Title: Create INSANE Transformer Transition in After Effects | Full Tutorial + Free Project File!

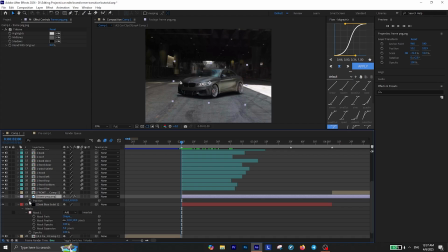(8:22)
You just need to change the midtone color to something that fits your scene. I also found out that it looks really nice if you animate the position of the wireframe.
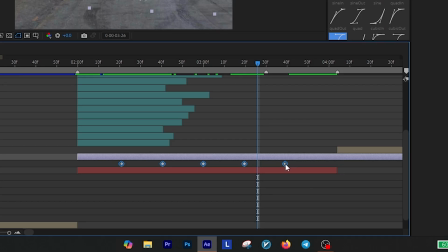(8:29)
Give it a motion like this. Just make sure to reset its position before the second car is fully revealed.
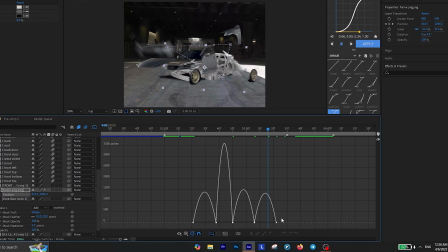(8:34)
Also make sure to apply easy ease on the keyframes and adjust the graph to create a curve like this. And guess what?
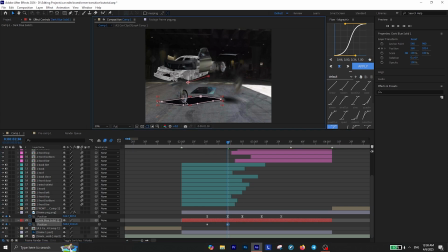(8:39)
If you did that, you also need to animate your shadow along with the wireframe to make everything look more natural.
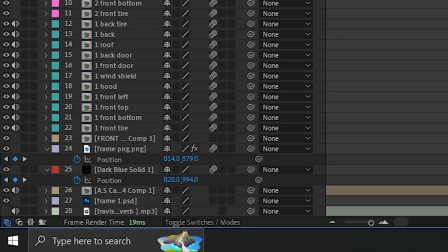(8:45)
And by the way, don't forget to enable motion blur on the shadow and the wireframe. Now we also need to bring the background from the second car clip.
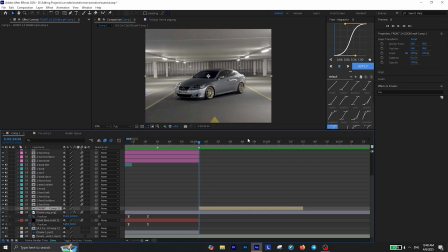(8:51)
To do that, move to the first frame of your second clip and press Ctrl+Alt+S to save the frame as a Photoshop file. Then open the file in Photoshop and use the remove tool to remove the car from the background. It's the exact same process as we did with the first car.
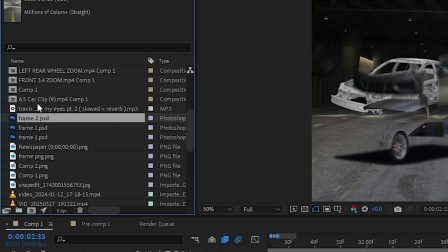(9:03)
Make sure to press Ctrl+S and then close the Photoshop. Import the Photoshop file into your project and place it above your background layer.
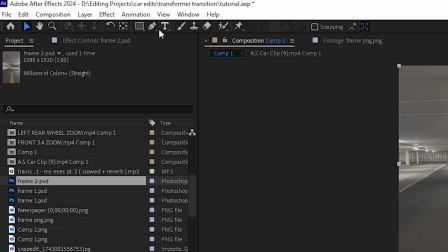(9:09)
And now it's time to animate it. First, select the pen tool and create a mask around the ground in your layer.
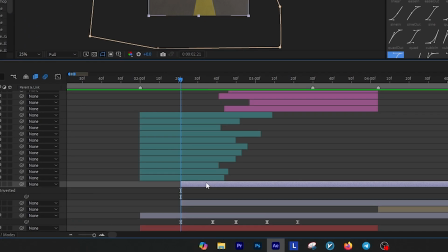(9:14)
Then, duplicate this layer, press M on your keyboard and remove the mask.
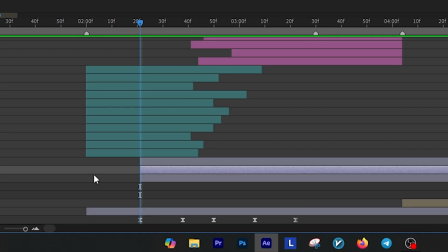(9:19)
In the duplicated layer, create a mask around the walls. Duplicate this layer one more time, remove the mask and create another mask around the roof.
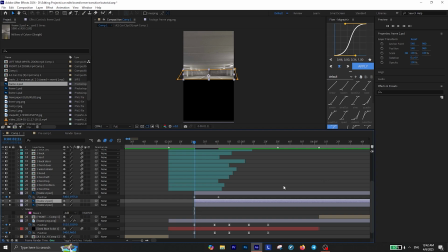(9:27)
Now add a position animator for each of these layers and make them appear from different directions.
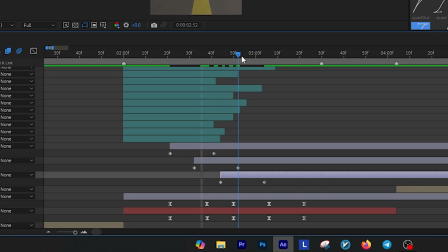(9:31)
Also add a slightly delay between each one so they don't appear at the same time. Finally, apply easy ease to the keyframes for a smoother animation.
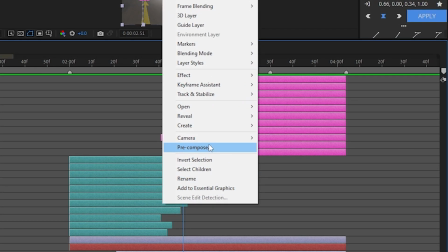(9:39)
Now select all the layers you've created and pre-compose them to prepare for the final steps.
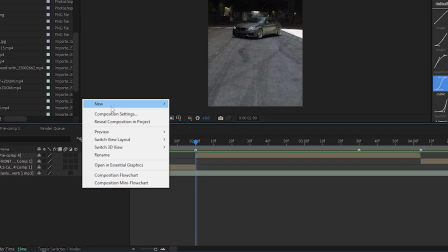(9:44)
What you've got to do now is to create a new camera layer with the default settings.
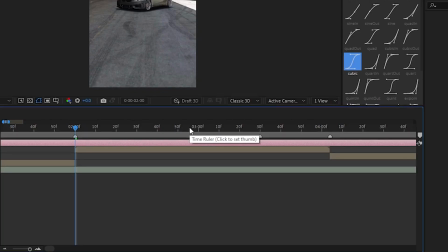(9:48)
You don't need to change anything in here, just click OK. Trim the camera layer so it's only active during the transition.
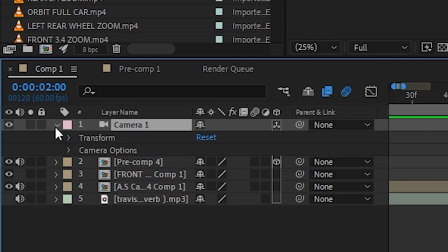(9:54)
Make sure to enable 3D for the pre-compose layer. Expand the camera settings and add keyframes for both position and point of interest.
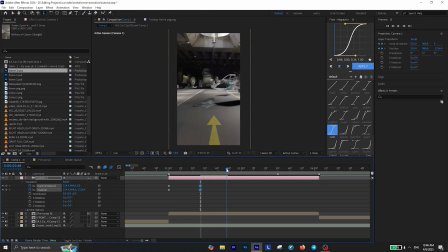(10:01)
Then animate the camera in a few steps to your liking to give the scene a more dynamic look.
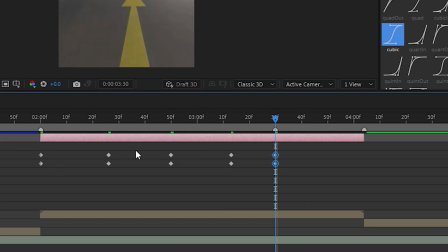(10:05)
Make sure to reset the camera to its original position in the final move. And finally, ease the keyframes and create a curve that looks like this.
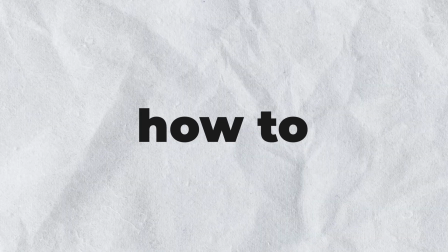(10:13)
Your transition is ready, but I also want to show you how to create a shake effect that looks really nice with this transition.
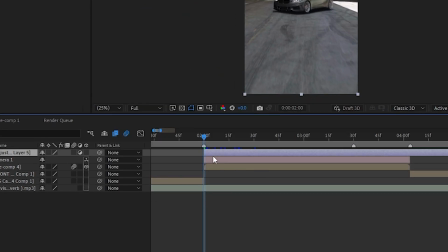(10:18)
First, create a new adjustment layer and trim it to about 30 frames after the transition begins.
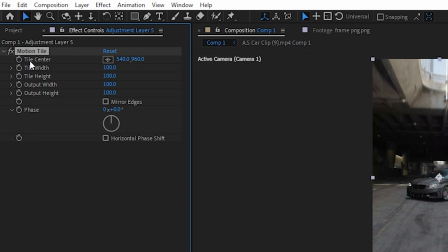(10:23)
Then add the motion tile effect to the adjustment layer. Change the tile center value to 1000 and add a keyframe. Move 10 frames forward and change the value to 940. Then move another 10 frames and change the value to 980.
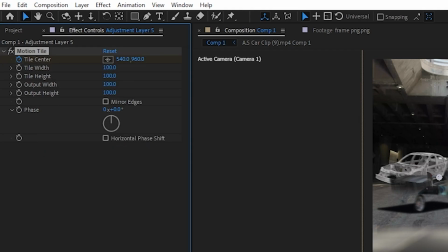(10:36)
Finally, move to the last frame, then right click and reset the value. Also make sure to enable mirror edges and slightly increase these two values.
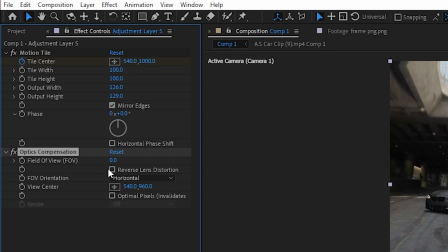(10:44)
Next, add optics compensation to the adjustment layer. Enable reverse lens distortion and change its value to 75.
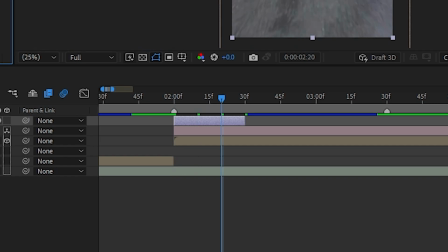(10:51)
Then add a keyframe. Move to the last frame of your adjustment layer and change its value back to 0.
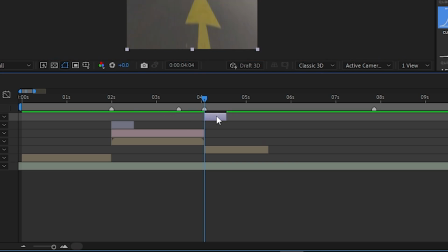(10:56)
Now duplicate the adjustment layer and place it at the point where the second clip begins. And also add the exposure effect to the adjustment layer.
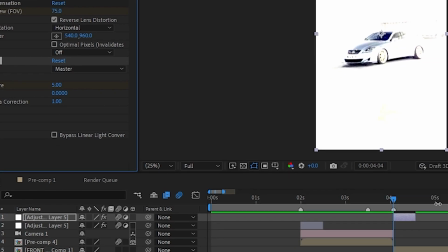(11:03)
Change the exposure value to 5 and add a keyframe. Move to the end of the adjustment layer and change the value back to 0.
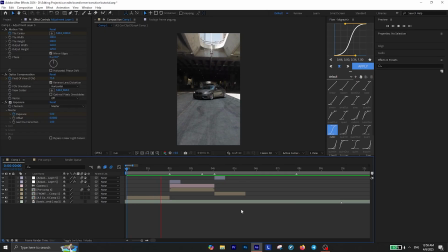(11:09)
Now play it back and congratulations, your transformer transition is ready.
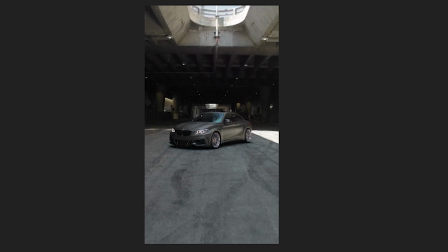(11:14)
Let's see it one more time, I really like it.
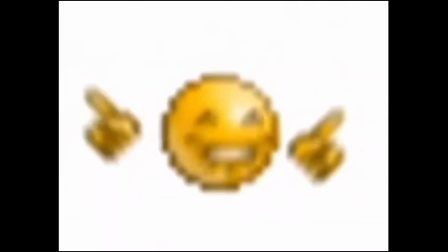(11:20)
Alright, I guess that's it for this video. Thanks for watching and I really hope I was able to help you out.
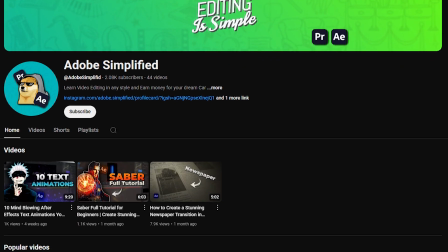(11:25)
Fellas, never forget to subscribe to Adobe Simplified and I'll see you in the next one.
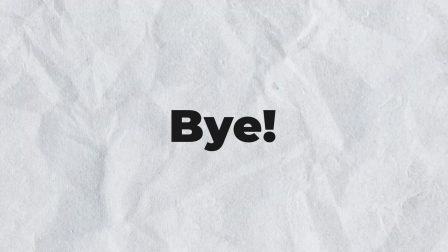(11:30)
Bye.